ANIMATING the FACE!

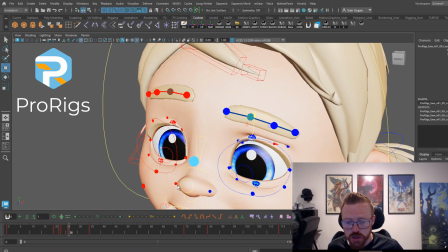2484s
Go to auto save. Okay.
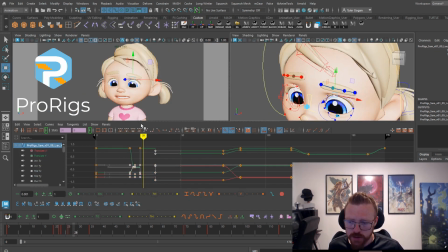2490s
We got to go ahead and do this.
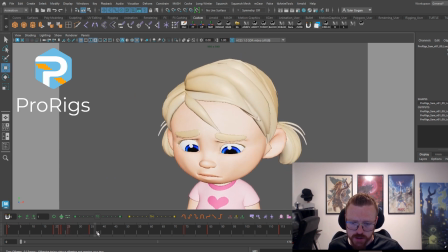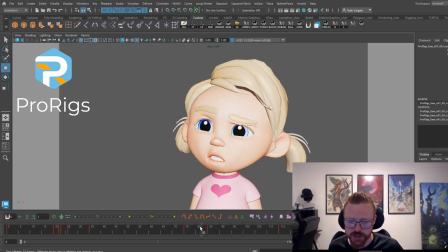2499s
That automatically makes her more alive, right? She blinks when she transitions, and that's just like such a simple thing that you can do. We've already set up one of our blinks. This is another thing, pro tip, okay? We've already set up our blinks. You can just copy and paste the other blinks, okay? You don't have to redo the blinks every time.
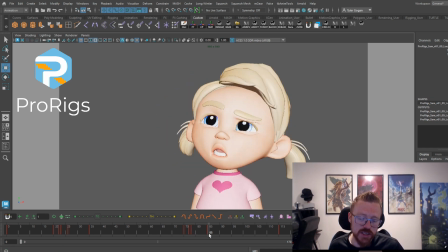2518s
Now, I will say this. I do customize the blinks based off of the emotion. But as a general rule of thumb, I do 2 to go down, 3 to go back up, okay? As a general rule of thumb. But I will customize as I need to, okay?
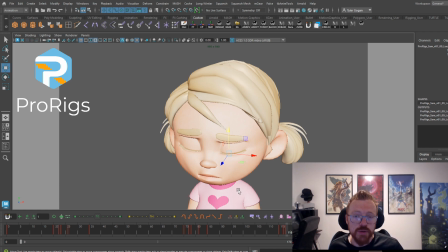2537s
If they're more sad, I will have them go down for an extra frame. I'll have them go down maybe 3 frames and then come up in like 5 frames because they're sad, right? Their sadness is a very slower emotion.
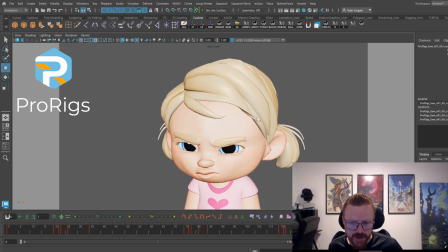2551s
Anger, I'm gonna have it really just blink really fast and then really get into that anger, right?
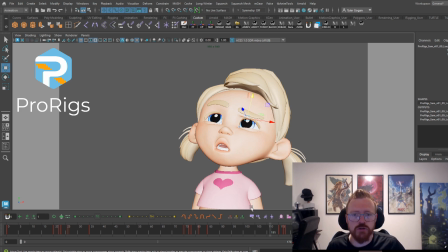2557s
When you're angry, you're like, people go from 0 to 10 really quickly, right? And that's what you need to think about. Is like people like tend to be like, when something happens, they're like, boom, you freaking so mad, right?
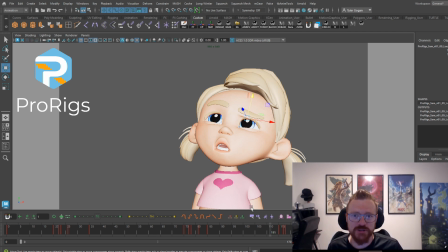2572s
They go from 0 to 10 quickly, way faster than they go from anger to happy, right? It takes a little bit longer.
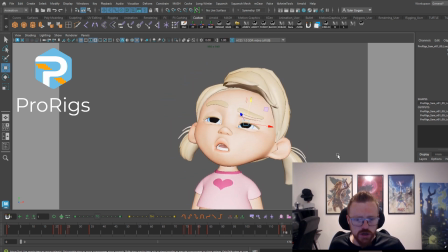2585s
Okay, she's blinking now. She goes down. Okay, so now let's add some of that sweet overlap, okay, into the head.
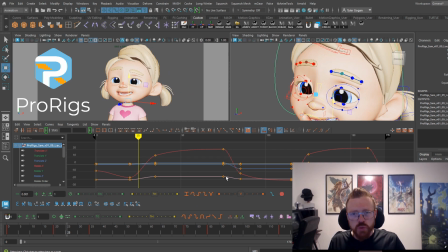2597s
The easiest, quickest way to build overlap, unfortunately, is to just do it in the keys, okay? To just do it in the keys. You don't have to move keys around, okay? But you do have to set a key and to build that overlap in, okay?
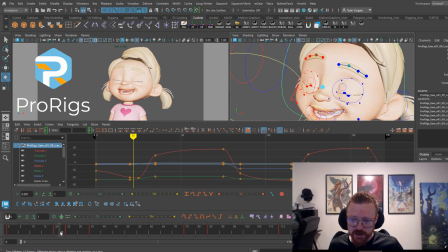2616s
You do have to set a key. So we're going to go ahead and set a key here and then build that overlap.
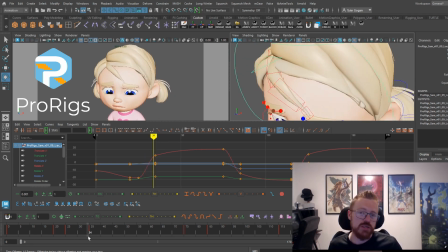2623s
And so there are 2 things that you can do here, okay? You can either move this key down.
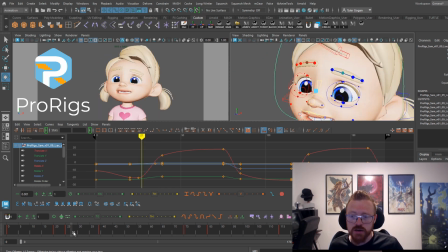2629s
That's the easiest way to build in that overlap coming down, just like that. So you notice that, right? There's that way. And there's this way too, okay?
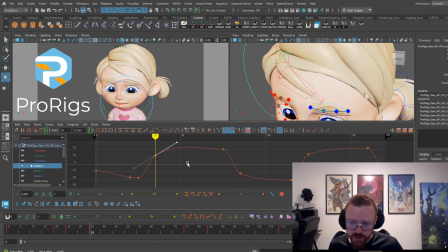2641s
To build it over like this.
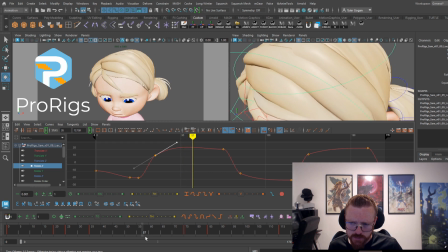You've got to pull this down. Now, this is not as easy and quick, okay? But people tend to want to make their timelines look fancy and pretty, right?
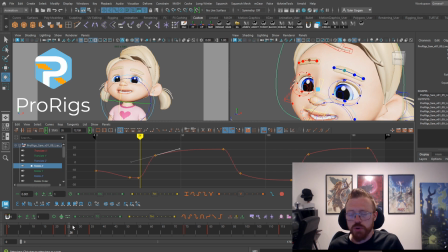2660s
The fact of the matter is you need to get used to pulling your keys around. It'll get you the best results, okay? Don't be afraid to move the keys around. Don't try and keep your like timeline so pretty looking, okay? That's not, you need to try and break that habit. Okay, I used to be like that.
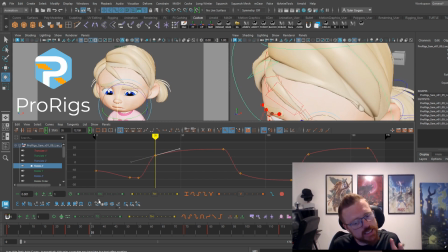2679s
I used to be like, I gotta keep my timeline clean because I can't manage all those keys. Okay, you've got to get used to it because that is the best, easiest way you are going to be able to add in those offsets.
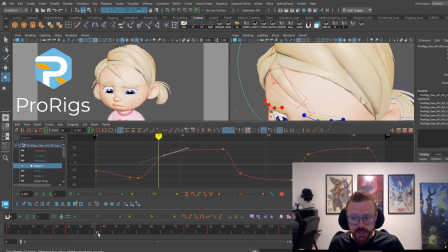2694s
Now, you can go ahead and pull this down like this so that you can keep all of those, like that whole key moving over, but as soon as you select something else, there is this key with that, okay? And if you want to, you can delete that key.
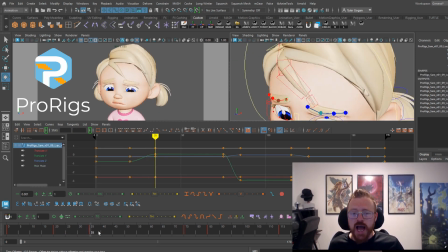2711s
But over time, you will get used to having different key timing on different stuff, okay?
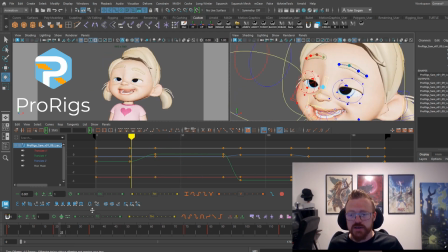2717s
That's just the easiest way to get, like, different timing and everything, okay? On overlapping, okay?
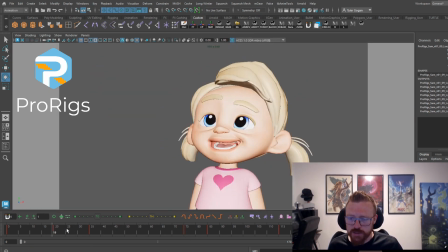2730s
Oh yeah, she overlaps really nicely here now, right?